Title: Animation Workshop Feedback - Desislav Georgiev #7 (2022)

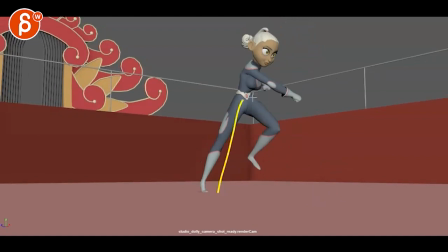[4:03]
forward so trajectory feels a bit like this versus roll
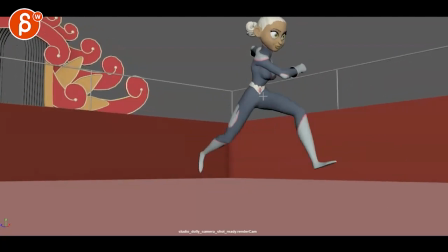[4:09]
jump and then timing wise we're small small small suddenly moving forward so again i would blend that a bit more
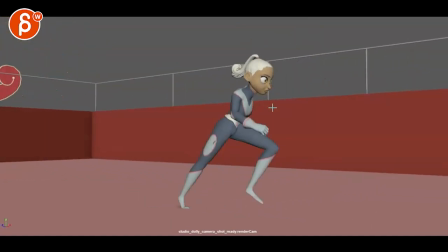[4:16]
and even this feels less like an impact compression and then up more like a i'm tired and then up
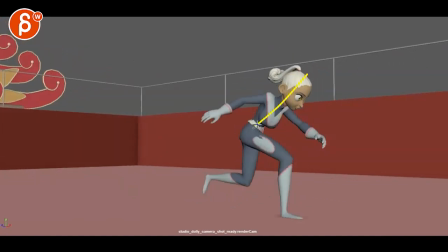[4:24]
it all feels a bit stiff because this to this there's a little bit of curvature here but other than that it feels like this whole thing goes down it doesn't help that she is never really you know she will go down and keep her head up and then eyes go forward to keep
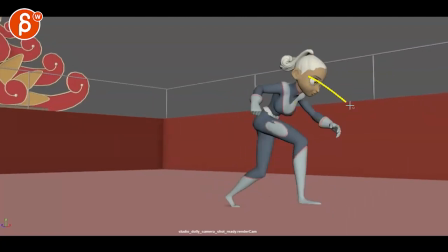[4:39]
the focus but she feels looks so spaced out and feels so stiff through
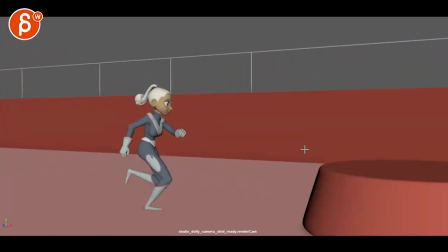[4:43]
there not quite buying that same thing here i think talking
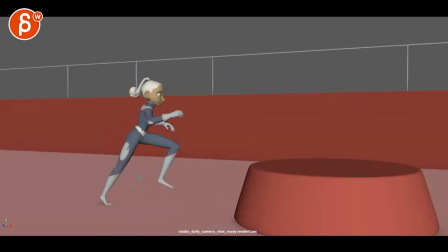[4:48]
about that having a bit of a stronger dissipation to this feels like that
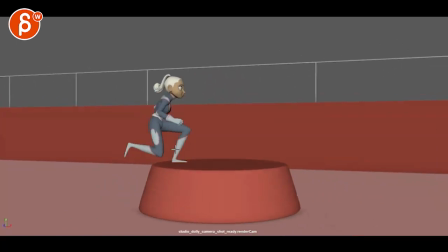[4:52]
much of a jump i'll go a bit broader and again through all of this i'm
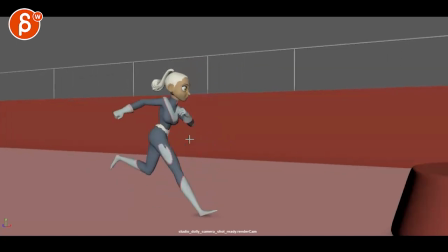[4:57]
just sensing a lot of stiffness in the chest and head relationship how there's nothing really going on there in terms of
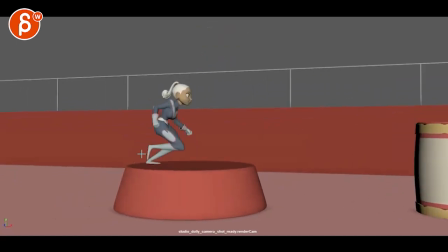[5:03]
compression and change even through here this happens later on as well you have a jump and And then we're suddenly, spacing-wise, you know, I know there's a camera move, so it's hard to fully track.
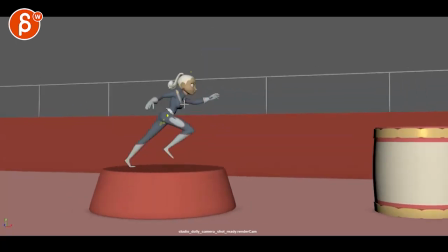[5:16]
But even within this, you can see that sudden jump through there.
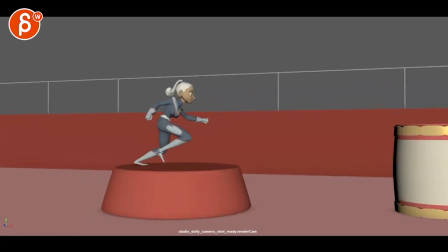[5:23]
But I'm not feeling it in the pose where she brings that leg up, but then she gets to this.
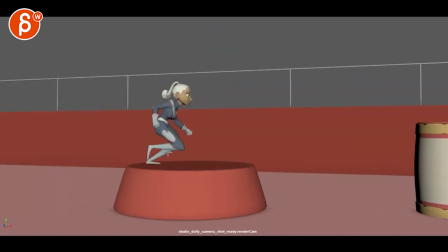[5:30]
But then we're kind of staying put to me as opposed to she's like that and she will go lower.
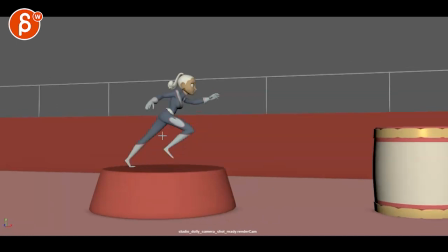[5:36]
really bring bring that down and then on this you can stay in that i would drag that foot a bit
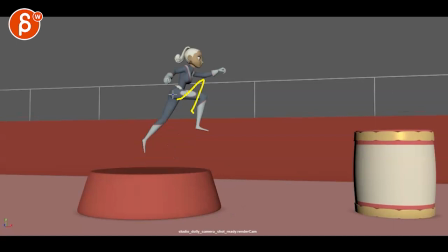[5:44]
but then that leg is up maybe extending this a bit more curling you know bringing that that line of action more like this versus this
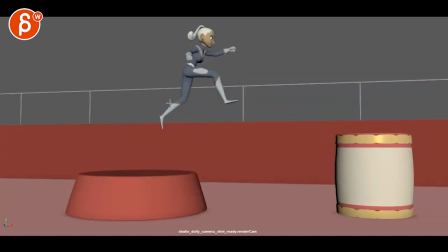[5:54]
and then forward and just being able to hold that leg up a bit
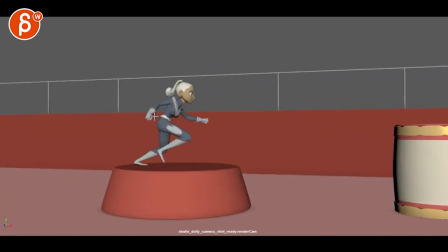[5:59]
longer you want to feel that extension full extension with a slight swing over the
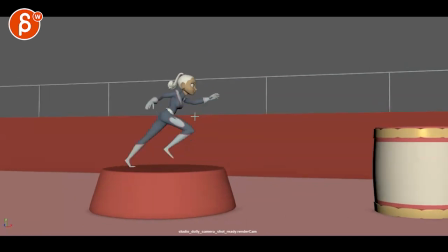[6:04]
arms as well like this arm goes up but now we have a down up up here and then we're staying in that pose we're not following
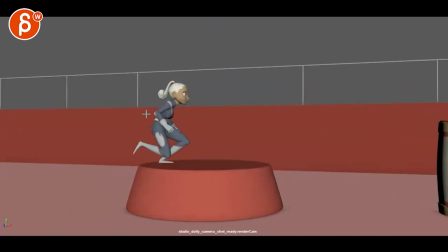[6:12]
through with that swing up and also bringing the shoulder up the shoulders feel low here so like a bigger swing bigger full extension stretch then you can
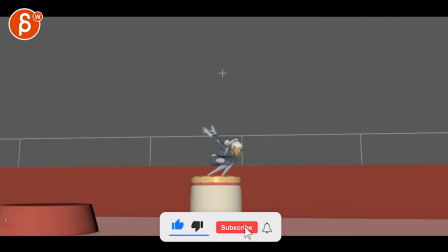[6:21]
get into this here it's cool getting into this great compression there but
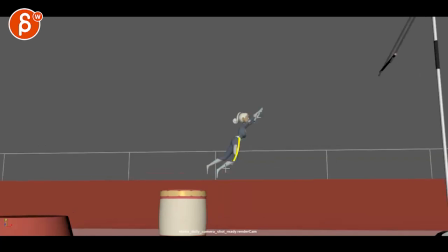[6:27]
then it feels like oh we want a full extension but we're not we're already bent and we staying kind of bent which again takes the force out versus ah stretch then
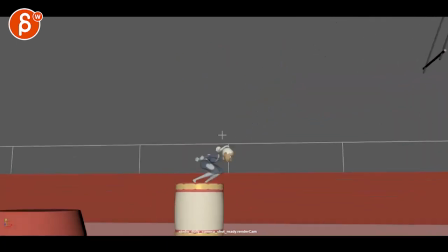[6:41]
for this and the same thing where i would have her like
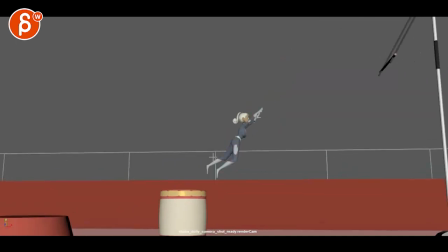[6:46]
she feels like she is about to go this way and then she saw she suddenly goes this way
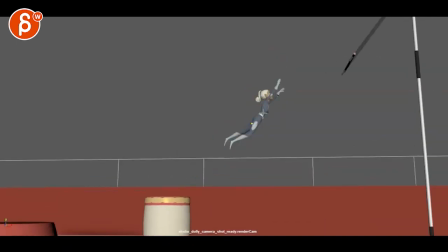[6:52]
there's already kind of you know bent there basically what i'm looking for is a full stretch really towards the goal and then towards the end she can bring her body up a
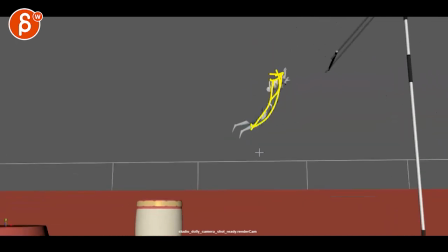[7:07]
bit into that bend for that pose to get ready and i think the legs are okay yeah i think that feels better the idea of this force going this way, this going this way, then boom, this colliding.
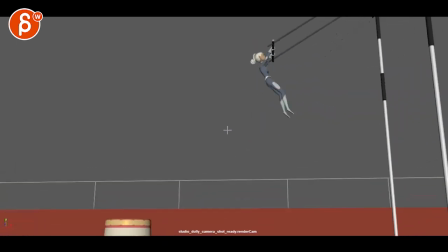[7:26]
I think it's okay. It feels a bit stiff just because this feels straight as it goes forward and then the legs do more.
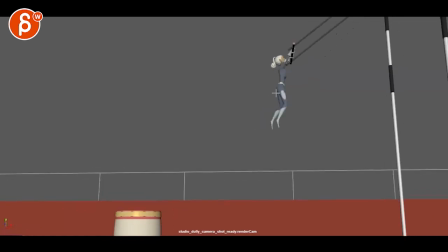[7:37]
Maybe there's something where I can do where that's unstopped will actually bend the knees bend
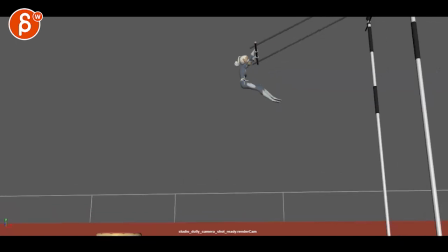[7:43]
the knees then the knees catch up and then it's a bit more like that right you got something bend in the legs and then they shoot forward
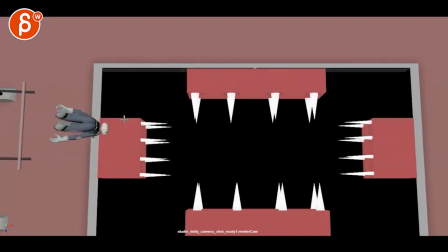[7:59]
feeling of snap this feels slow too i would go and
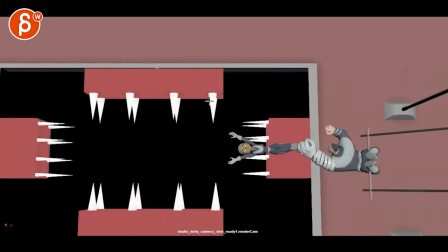[8:06]
then too too slow hold on if i speed this up here
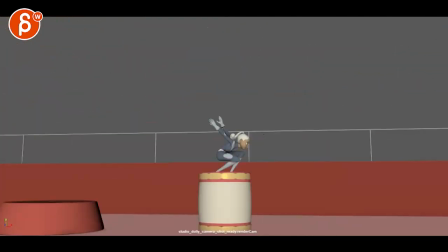[8:13]
even that feels slow this is 25 faster let me just play this at 50 and that feels better
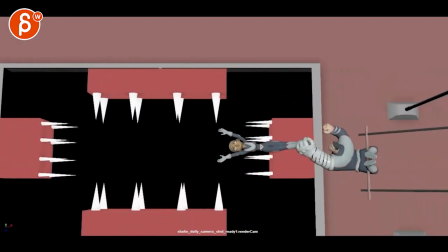[8:22]
50 faster how about what is this
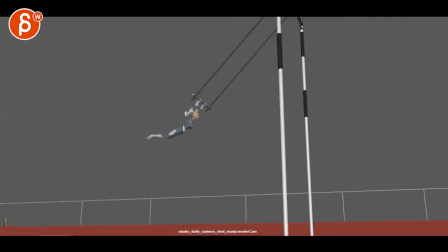[8:27]
twice as fast how about twice as fast a bit fast maybe
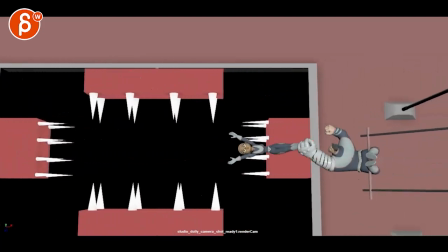[8:34]
50% maybe a bit more 60% now we're back at normal speed
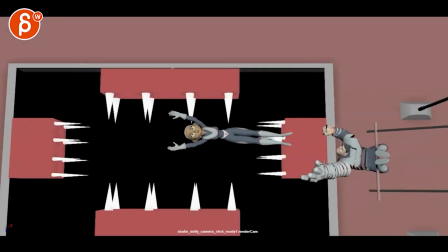[8:41]
yeah I feel slow even this here feels a bit slow and then we also get stuck in that pose at the
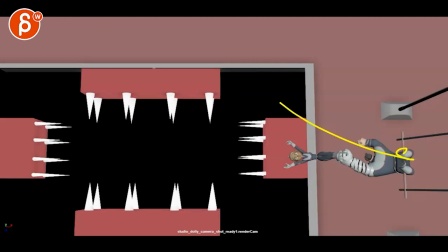[8:49]
ends you might look like well he's going down there so she's dragging but to me it feels like we're seeing that top and then we keep seeing
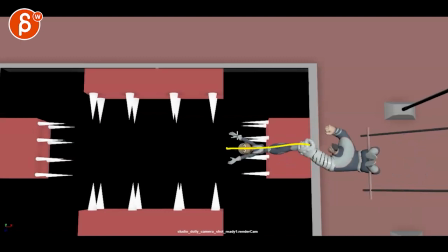[8:57]
that top and I would just cheat so that you're landing here that's your length there all right hold on let me delete this and put onion
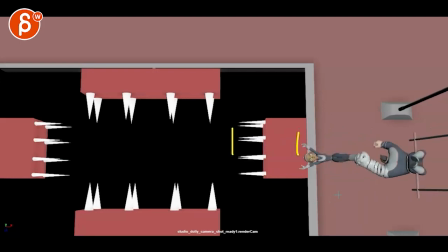[9:05]
skinning so that's your length of the body but then at the end cheated that the head is here so there's the the cheated impression of the rotation that has
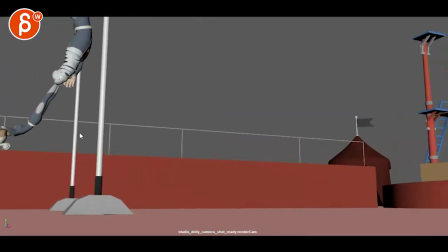[9:16]
her go continuing to go down into this you know
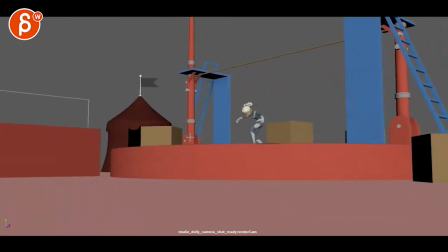[9:20]
that's cool i don't know if i will compress a bit more maybe here if you can and the same thing here in terms of the hold i And just kind of here,
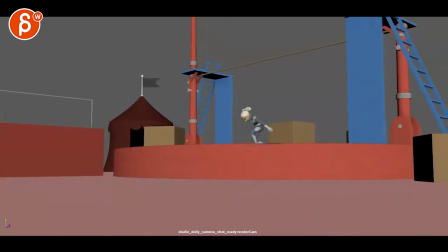[9:40]
a bit deeper, jump up, down, hold, so it's slow and fast.
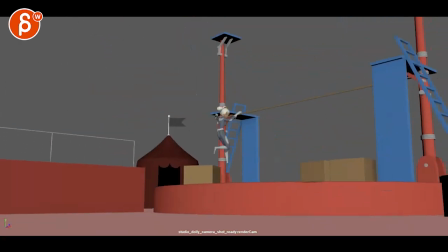[9:49]
And right now, it feels a little bit even. Here, one, two, three.
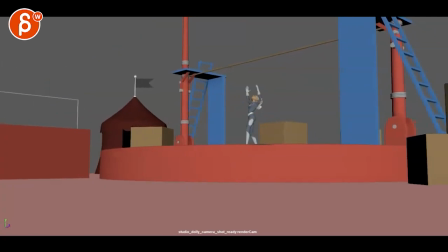[9:54]
Give it a bit more flourish of hold, and then all right.
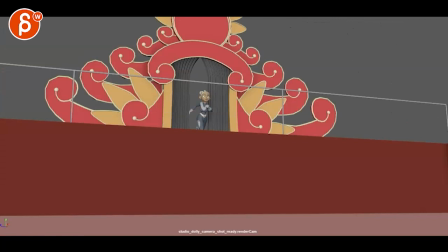[10:00]
Hope that helps. I know these are a lot of notes, a lot of hopefully not too destructive in terms of typing notes, But that's what you paid me for.
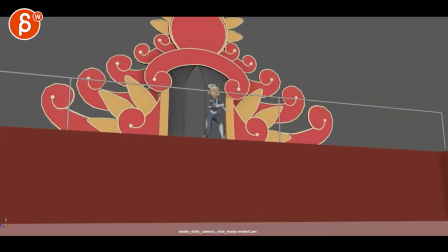[10:07]
I want to be honest. This is kind of, well, you know, it's my subjective view, but I feel like it's all cool.
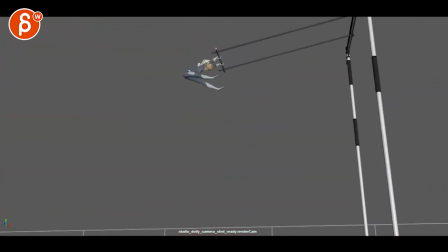[10:12]
It just needs a little bit of spicing up the timing to push certain elements so it doesn't feel slow and even. All righty? Thanks. All right. There's an email. You can sign up. You can start whenever you want. You can submit whenever you want. You get 16 submissions. Either way, a like and subscribe would be awesome. All right? Thank you.